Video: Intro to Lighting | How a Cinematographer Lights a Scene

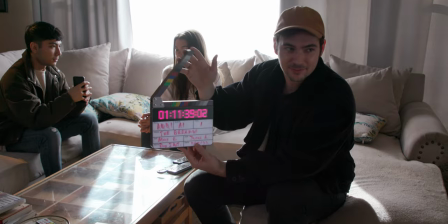0:00 That sun is killing me though, I'm not gonna lie. Giselle, we only have like an hour left. That's a wrap!
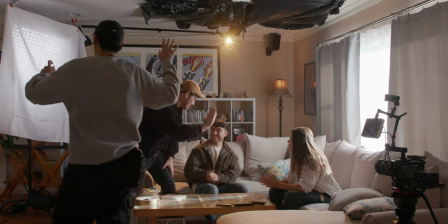0:05 That's a wrap!
Today we're going over five of the most crucial steps to lighting any location. I got my professional Hollywood DP friend over here, Giselle. Giselle, tell the people a little bit about your experience. Cool, how's it going? My name is Giselle, I call me Juice.
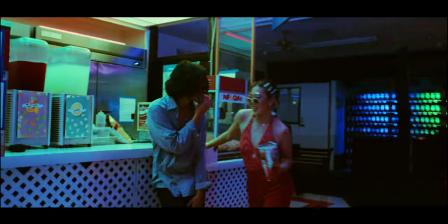0:21 I'm a DP here based on Los Angeles and I work on commercials, narrative films, fashion films, music videos, all that good stuff.
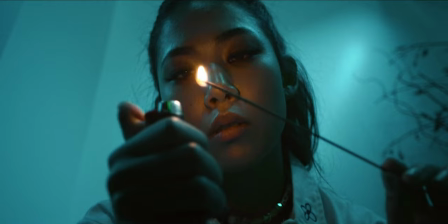0:28 This guy, he's used to high-end sets, but today we're balling on the budget with a student film kit. And we're gonna scout light and shoot this short film in five hours. And we're gonna really have to depend on your instincts, Giselle.
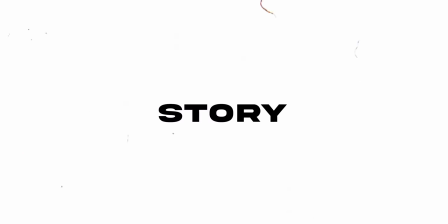0:38 So I hope you're ready. I'm ready. Let's do it. All right, let's get into it. Okay, so I want to shoot a breakup scene.
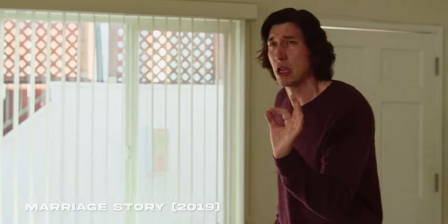0:46 The story is the girl finds out that the guy's cheating on him. And I'm taking a lot of inspiration from some rom-coms, but also some kind of dramatic romantic movies.
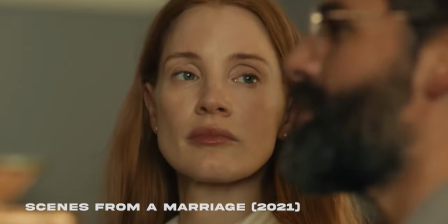0:54 Those are the kind of vibes that gave me inspiration for this breakup scene. so I want the scene to look real.
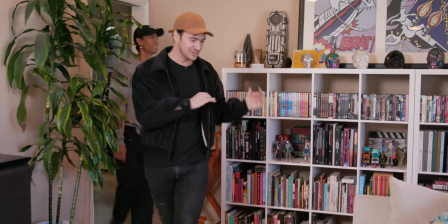1:00 All right, so this is the living room we're shooting in. I know you're used to shooting on professional sets, but this is what I got, man.
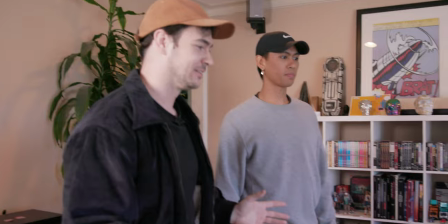1:05 So I'm picturing a breakup scene over here. What are you picturing? What can we do here? Yeah, well, I'm really liking this large window over here.
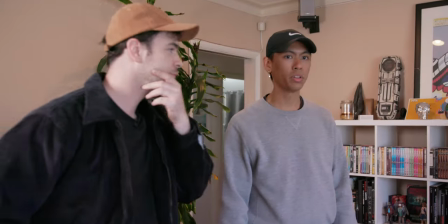1:13 It gives a reason for us to motivate a key source from. I really enjoy the shape of these couches, how it's leading in this way.
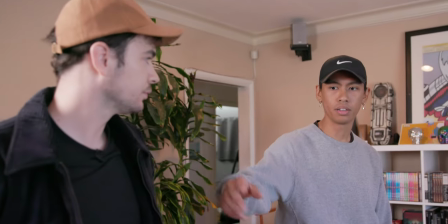1:19 So what I'm thinking is camera can probably live on this side of the room, and this will be our world that we'll live with.
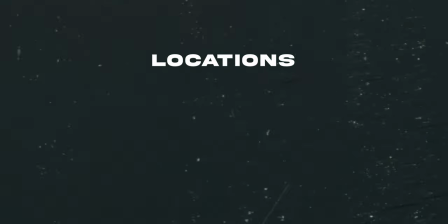1:25 I think for the genre, since it is realism, I'm thinking about locations that feel like somewhere we've been before.
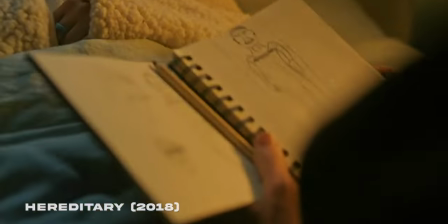1:33 And oftentimes with realism, the source is often motivated by something that would be like in real life, like lamps,
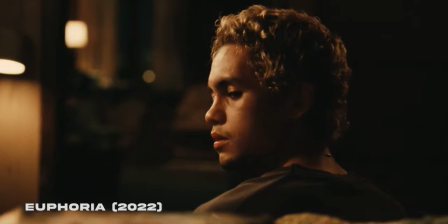1:40 windows, just sources that we can motivate from to build the world. Now we've only got our actors for five hours.
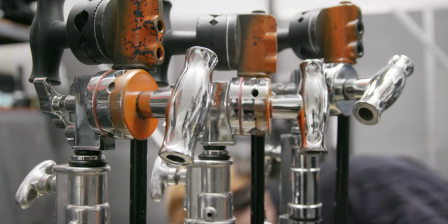1:46 We've got a Blackmagic Pocket 4k, we have a smallish lighting setup, and we have some expendables. That's what we're working with today how far apart do you think we should have our actors yeah I definitely think they should be a few feet apart with the story of them breaking
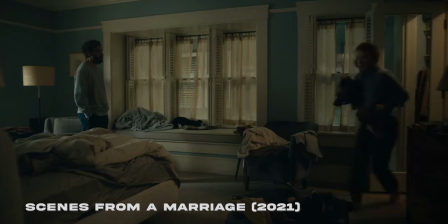2:01 up and they're both kind of on edge to be able to see that distance between already suggests that they're far
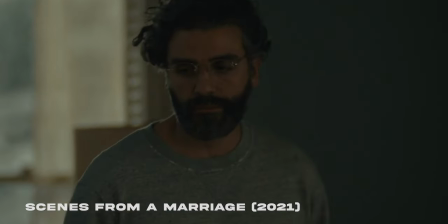2:07 removed from each other and will allow us to figure out what's going on as the story progresses I don't know which side we want Bobby on right
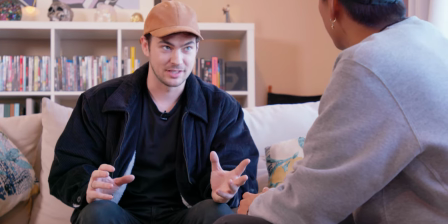2:14 but I'm thinking like she's kind of the main character in the scene she's finding out that she's being cheated on the first thing that came to
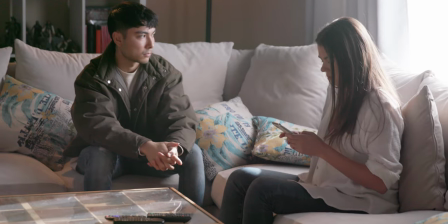2:21 mind is I think Bobby is probably sitting here with her backside against this window and then we can have Rio on the opposite end.
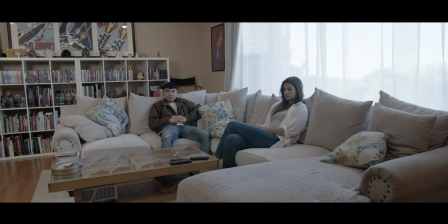2:31 We got Rio and Bobby over on the couch. They got the distance between them kind of like what we were talking about.
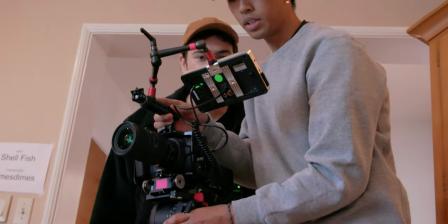2:36 Right now you're just kind of leveling off the tripod yeah? Yeah just kind of deciding where I want the height to land for the camera. Now talking about the composition what's your process when we're looking for this wide shot? The first thing that I'm thinking about is actually camera level.
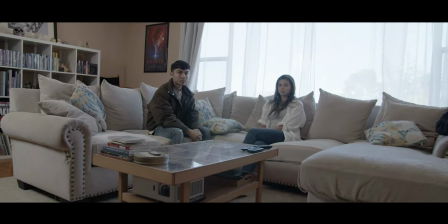2:49 I found that going for a lower camera angle allowed me to feel a little bit more of this expansive world.
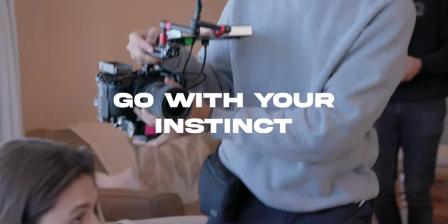2:54 As I was floating around, tapping into what felt best is always what I usually do. And so for this one, I was going for a more eye level type look for over the shoulders.
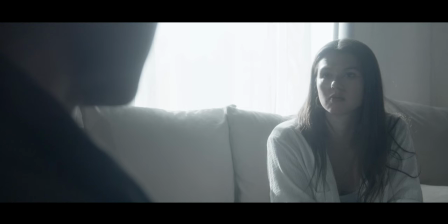3:03 I think they're great when you want to immerse the viewer into this world and make you feel like you were in their world and you were part of what this experience is. And so once I found that right angle and and wear like a good eye line for the coverage.
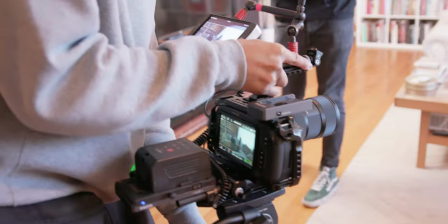3:16 I just kind of decided, okay, this is where I want it and we'll just bring in sticks.
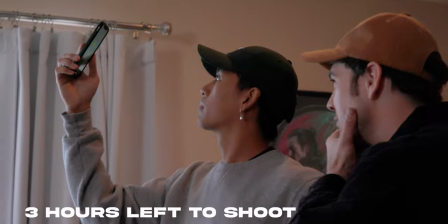3:24 All right, we got our masters and our close-up figure it out. We're talking about lighting. What are you doing right now? Yeah, so I'm on an app called Sun Seeker.
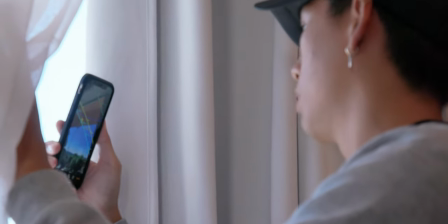3:31 And first thing I usually like to do on location scouts or like prep or anything is once I get to location is just to see where the sun's going.
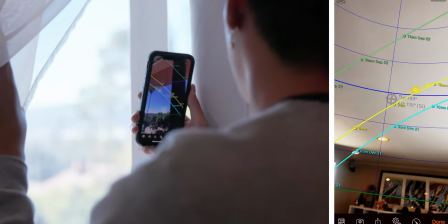3:38 Some things like that I like to watch out for is where the sun goes because if I'm shooting into a window where the sun will peak at a certain time,
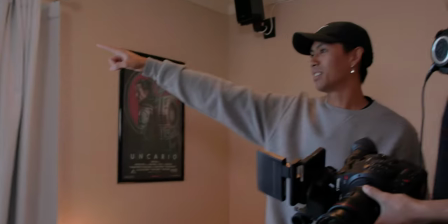3:44 I either have to make sure we plan to shoot ahead of the day or like earlier in the day or
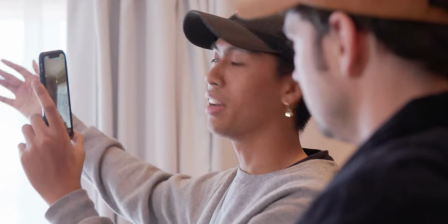3:50 Just try to find a way to mitigate that sun peeking in my shot The key light is pretty much your main source of light in
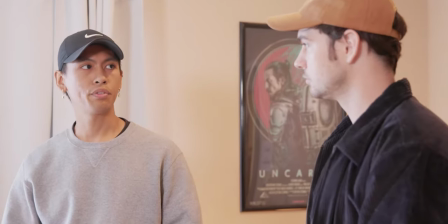3:55 your frame Once you've identified where your main source of light is coming from you can decide whether you want your look to be more of a high-key
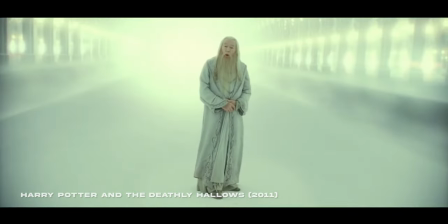4:00 look Which is fairly bright exposure both on the subject on the front side or on the background
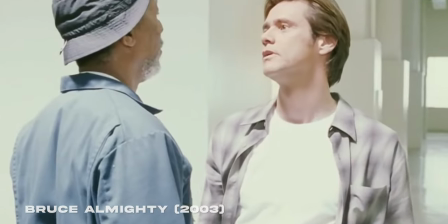4:07 On the flip side if it's like more of a low-key look Sometimes you get your key source from something from
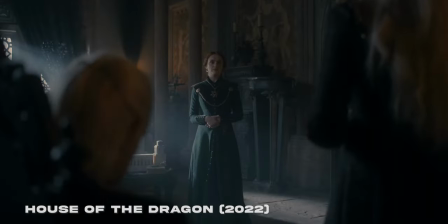4:11 behind the subject and the front side is a little darker exposure So we'll start
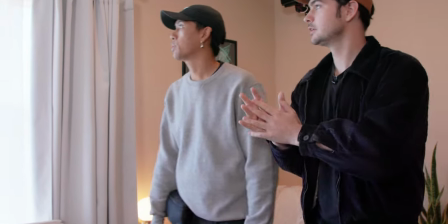4:16 you're talking about this window. What should we do with this? Yeah, so for this window, I think because it's so large and our lighting package isn't that big
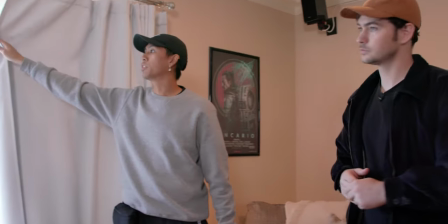4:22 I'm gonna just start with closing up these curtains just a little bit so I can mitigate some of the spill that's happening
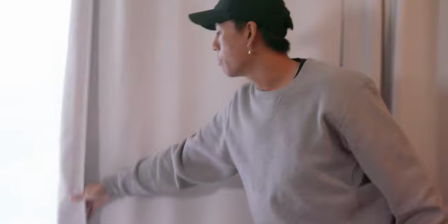4:28 From the natural sunlight without any lights outside. So yeah, so we can close this up a little bit from there The next thing I'd like to do is just start to black out the ceilings with some
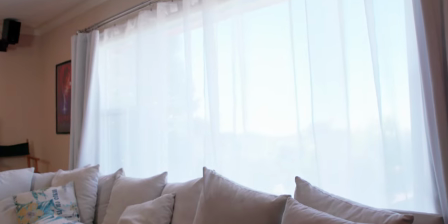4:37 visqueen or if you have like trash bags or something with the shears breaking the window and even with the curtains closing in on the
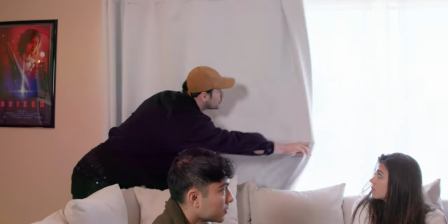4:43 gap of how much light is coming in in terms of this spread there's still going to be a lot of light bouncing around the room and a technique I
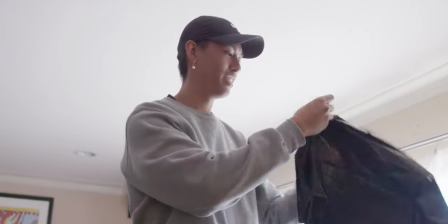4:50 like to use for rooms with lighter colored walls or even like white ceilings is to take some duvetyne and if you don't have duvetyne
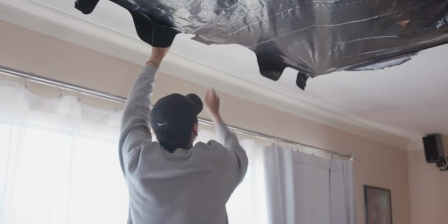4:56 like black trash bags will do and I like to take those trash bags and essentially black out certain parts of the room to control how much light is bouncing around for the ambient it. Once I have my key set up, things I'm paying attention to are definitely the ratios between the key to fill and the key to background.
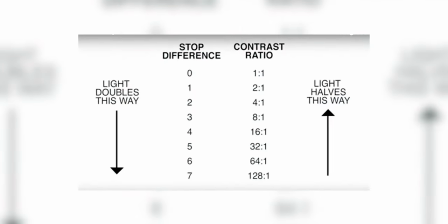5:16 One stop of light means it's two times brighter. So if I have a two stop difference, that technically means that I have a four to one ratio. The higher the ratio is, the more contrast you're going to see because one side will be darker than the other.
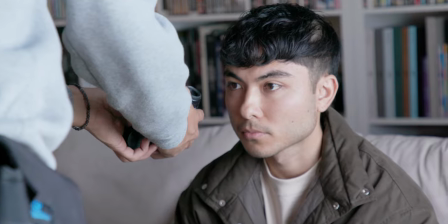5:28 But I always use a light meter tool or even like false color as a tool to really make sure that I'm nailing it in right. I definitely always love to use the light meter because it's very accurate. The first thing I want to do is actually place the ND on our lens and take
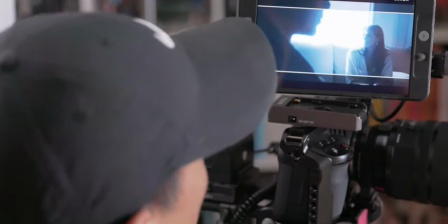5:42 down the stops of the key outside because the sunlight coming in is going to be really hot. And then from there on the inside to lift the fill exposure I'm going to use the Amaran F22C.
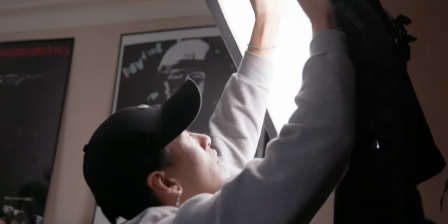5:53 And because we're already breaking it with a sheet of diffusion I'm going to add an extra LCD grid just to kind of control where that that light is spreading.
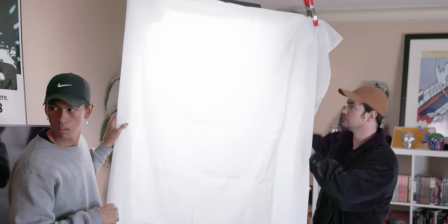6:00 And to soften it up just a little more so that we can emulate light that would be bouncing around from that window source, we're gonna break it through a tablecloth. In addition to contrast ratios, I think for the overall image, I'm looking for the disbursement of highlights and shadows to help create that extra layer of depth.
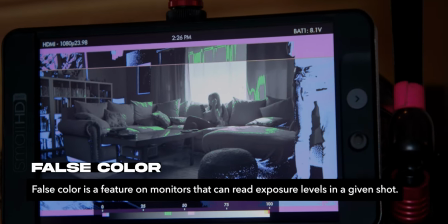6:18 And so with tools like False Color and tools like Zone Systems, you can kind of dial in and be aware of your image. And using tools like False Color to monitor exposure is very important because it's the idea of labeling out the zones
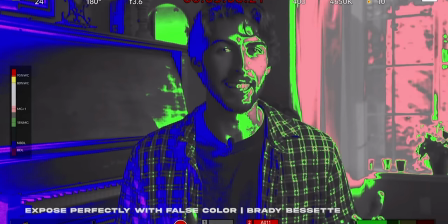6:33 in your image and finding the groupings of the different exposure levels based off of the 18% middle gray. When painting your image with highlights and shadows the main key takeaway is we're just trying to enhance the 2D image to look more three-dimensional and so really being intentional about where your highlights and shadows are not only helps for the story element of it but also just the actual reproduction of a 3D image. I'm just wondering, how do we take it one more step further? Do we add a little pop of color into the background? I mean, how do we add a little bit more visual interest? For sure.
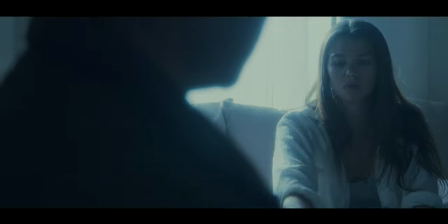7:09 Right now, I'm using an ectochrome-based film emulation LUT, which is providing a certain extra characteristic as if I'm shooting on film stock. And accompanied with that, I've brought down the white balance in camera to around 3,800. And what that's doing to my overall image is it's giving a slightly cooler, bluer hue.
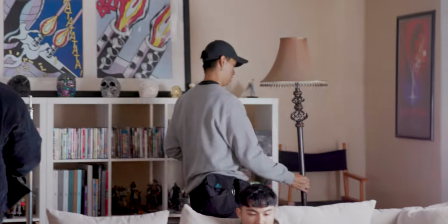7:27 Introducing a tungsten source would be really great to create that pop of color, and essentially color contrast.
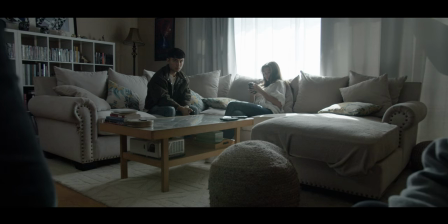7:32 RIO's still blending a little bit into the background. How can we cut them out a little bit just to make a really poppin' frame?
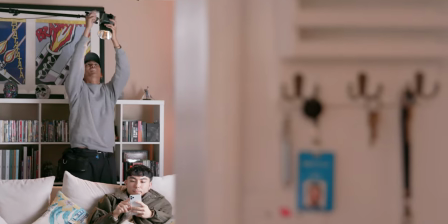7:39 Yeah, so the COB60X is paired with the reflector right now, and that has a very widespread of light.